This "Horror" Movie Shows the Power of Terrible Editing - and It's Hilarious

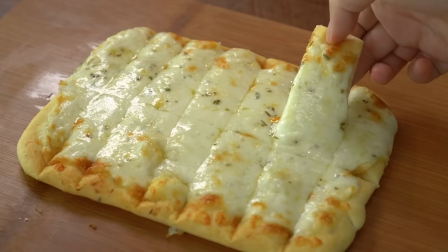16:25 Theaters complained that the sight of melted blistering flesh might negatively impact the concession stand sale of cheesy bread. Thanks commercialism, another potentially cool movie gets ruined. Also, it's very confusing and unrealistic how they couldn't just say Halloween candy. YOY is a movie filled with this copy and paste dialogue where people say basically the same thing two or three times.
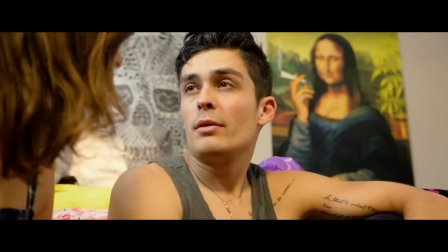16:50 She turns all the kids body parts into Halloween treats. The body parts that she doesn't turn into Halloween treats?
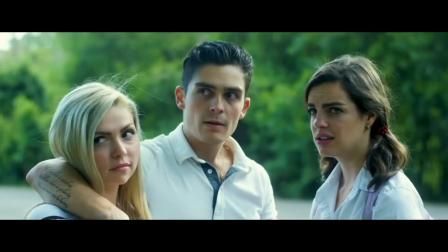16:56 Halloween treats from body parts she did them turneth? That's what you sound like right now. At some point, you have to stop verbally explaining the concept and let something play out on screen. Like, I'm very intrigued to see how some old lady gets people in the neighborhood to eat pumpkin pie with baby teeth embedded in it. Doesn't seem right. And once again, I don't like A, the character design for old Aunt Ethel, B, how quickly we see her in full broad daylight. Like, this is the very first scene, and she's not scary. That's me when the Uber Eats driver turns around to take a picture of the delivery, and I'm already elbow deep inside an Applebee's appetizer trio. When I was watching this, it was this point in the movie that I knew I wanted to make a clip breakdown about it. specifically how that blush placement made me think of Betty Davis.
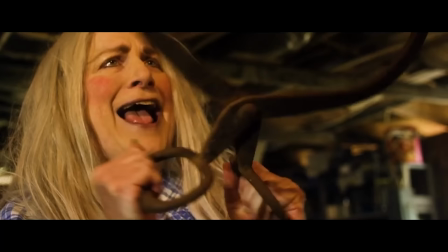17:52 The makeup is giving whatever happened to baby Jane.
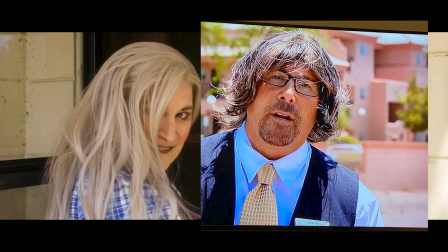17:55 The hair is giving just the whatever part, not that unstyled wig from an episode of Undercover Boss. I mean, they couldn't do a fully styled wig because she had to probably thwack it on and off in between takes in that humid heat.
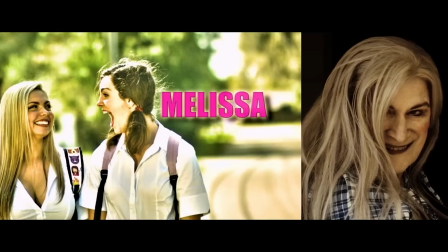18:09 Also, the titles on screen that happen over those three characters, that's where it stops.
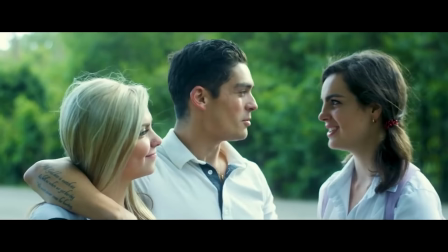18:16 They only do it for those three. That's why I keep having to look up the names of all of the stupid boyfriends in this movie. There's two of them I think their names are something like dip and jabroni a new sitcom on NBC Even the main titles feel
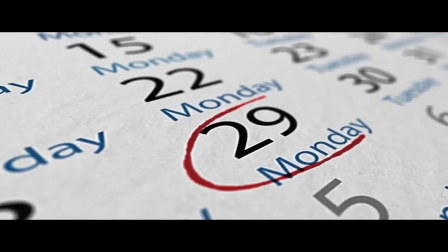18:28 derivative of the movie Halloween But whatever the calendar shows us that it's the 29th two days before Halloween. Let's check in with our main girl, Melissa Yeah, Melissa, it's smart to get comfortable for this so I'm glad that you're laying down and not wearing a bra because we're about to sit through 51 seconds of onscreen text messages. I'm gonna fast forward through that to show you the most jarring cut in any movie I've ever seen, ever. Also, I want you to hear how this scene where she's texting is underscored by a techno dance beat that sounds like the B-side from Jeffree Star's MySpace page.
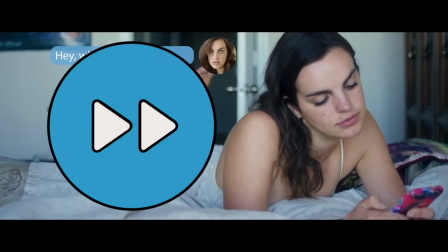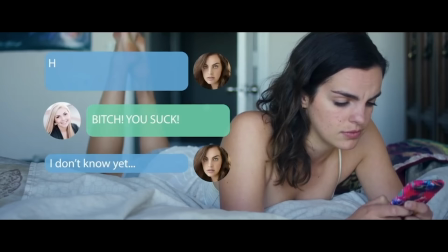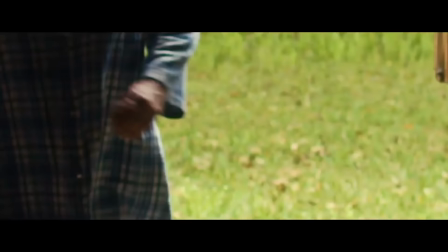Does the editor think that funky zoom effect made the transition feel smoother?
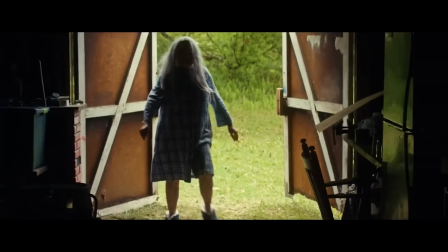19:33 Because it didn't. It just made it feel more like my sixth grade video yearbook.
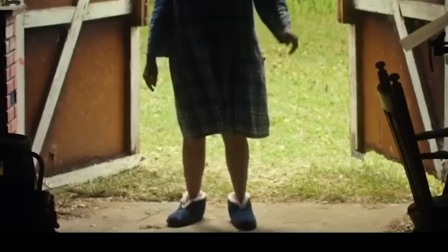19:38 I can tell this is supposed to be a mysterious silhouette of old Aunt Ethel, but I'm actually getting quite a lot of detail on those brand new looking generic Ugg boots that the actress's granddaughter got her for Christmas at TJ Maxx.
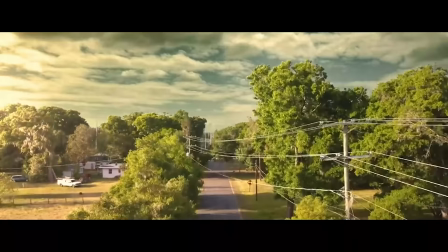19:51 Why did they do such extensive work on the color for that random shot of the girls on the street, but not for potentially the most memorable shot of their title character in the whole movie. Okay. Anyway, they just wanted to cut over to Aunt Ethel to show her open her barn door. They cut back and forth between locations unnecessarily. Meanwhile, Melissa's still on her phone talking to other friends.
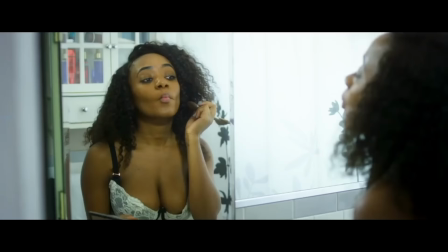20:15 Hello? Hey girl, what you doing? You know, just twerking the fleek, right?
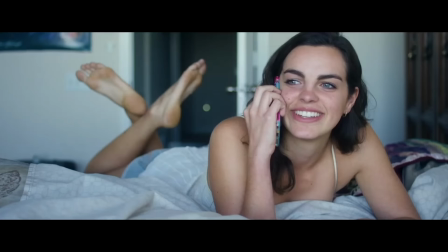20:24 What? I don't know.